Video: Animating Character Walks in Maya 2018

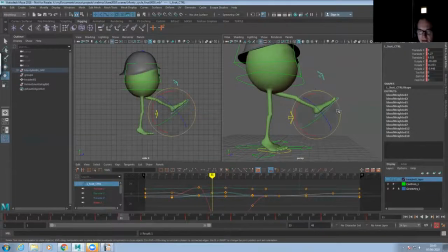(41:36)
And then 11, rough it in there. So we basically don't want this leg to bend much. Oh, something nasty going on there.
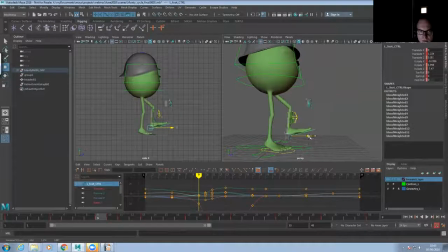Okay, 13 and then 15. Again, want that foot up in the air.
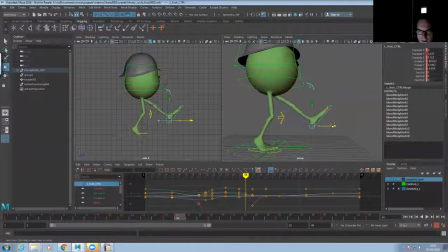(42:12)
16, we still want it up in the air because we want it to come down with a nice hard clunk. So something like that. So there's some things to fix. Also, actually, I think I needed to change the body posture.
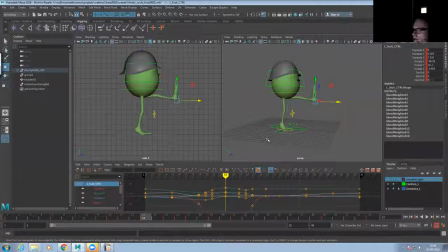(42:34)
Jura says, got to go. Great work. Thank you. yeah, I hope this stuff is useful. I mean, I think the important takeaway from this tutorial is how much you can do just by making variations on a basic walk. That's really what this is all about. So let's take his body pose and rotate it backwards.
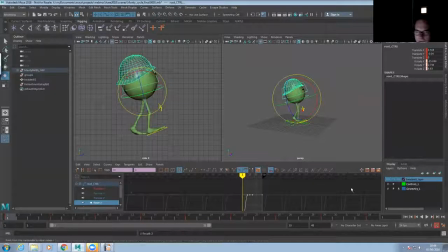(42:54)
And I also want to show you before we leave this tutorial webinar, sorry. Oops, what have I done? There we go. Okay, so let's rotate him backwards. So he's got more of a kind of military posture. Oh, I've done them.
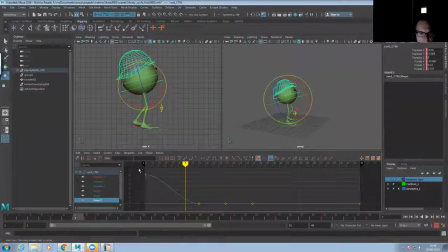(43:12)
Added a rotation I didn't intend on rotate Z. Okay. There we go. So something like that. There we go. Military Monty.
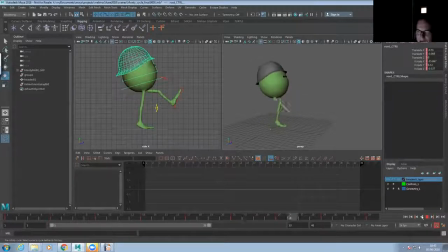(43:30)
There are lots of resources for animating walks, and a number of animators have done some stuff.
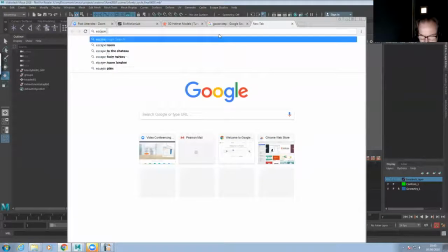(43:38)
If you go to the Escape Studios animation blog,
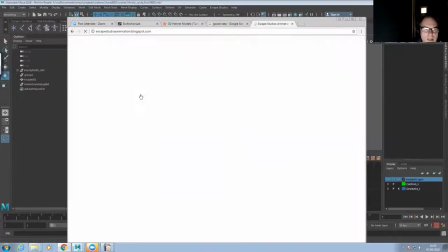(43:45)
there we go, which is something I update a lot. And it's a really useful resource.
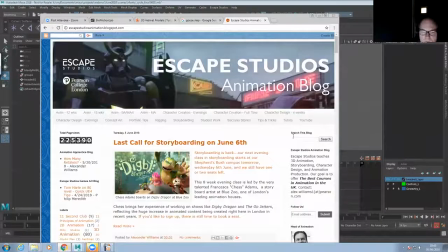(43:50)
It's got a lot of stuff, obviously, on the courses going on here at Escape, but it's also got some really useful,
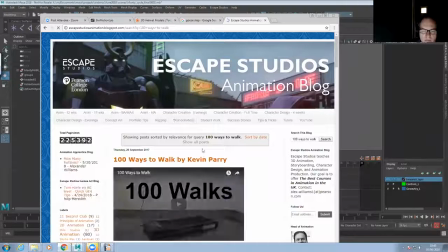(43:58)
lots of useful posts on animation and how to animation. So this is a really nice video, 100 Ways to Walk by Kevin Parry.
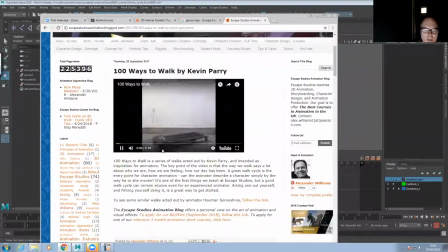(44:07)
And he has basically, this guy has basically gone out and filmed himself, I'll just take the volume down, doing walks. There's a kind of generic walk, and he's done all these different kinds of walks. He's kind of cheating by writing down here what they are, because you should really be able to tell without looking.
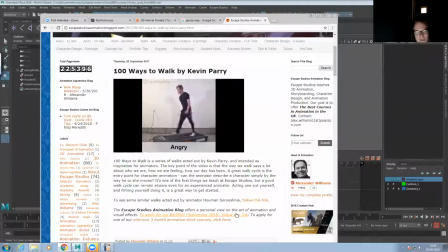(44:25)
But you can see not just how many variations there are in walks, but how you can use live action reference in order to create your own interesting walks and how to get character and personality into your work. There's another one by another animator, Human Surushnia, which is very, very similar.
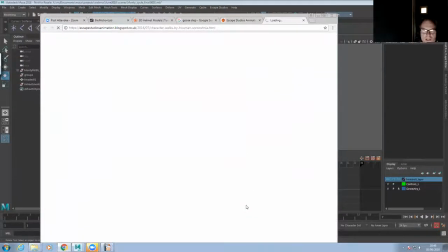(44:44)
And
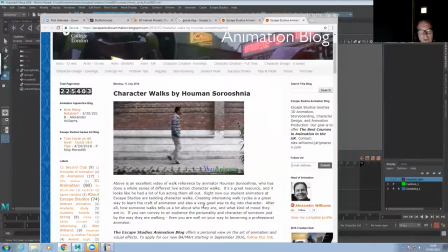(44:47)
It's looks like it's Haruman and a bunch of his friends. And what I like about this video is he doesn't tell you what these walks are, right? You've got to figure it out yourself. But because the acting is so good, there's the double bounce right there. But there's the sad walk. Because the acting is so good, you know what they are.
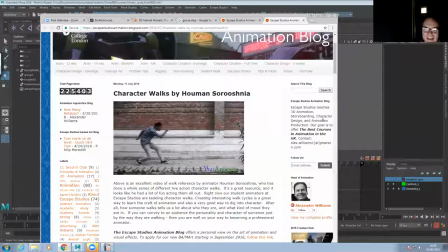(45:06)
It's with a bad back. Anyway, I'll leave you to explore these at your leisure. But these show you some of the endless variations you can get in this stuff.
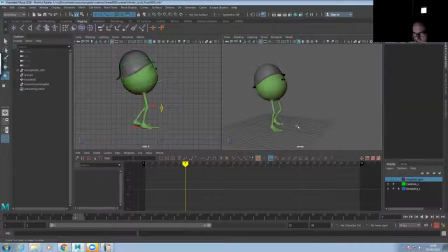(45:18)
So what have we done? We've done a happy walk, the double bounce. We've done a sad walk. We've done an angry walk. We've done a masculine walk. We've done a feminine walk. And we've done a military walk. And we've done these six variations all in just over half an hour.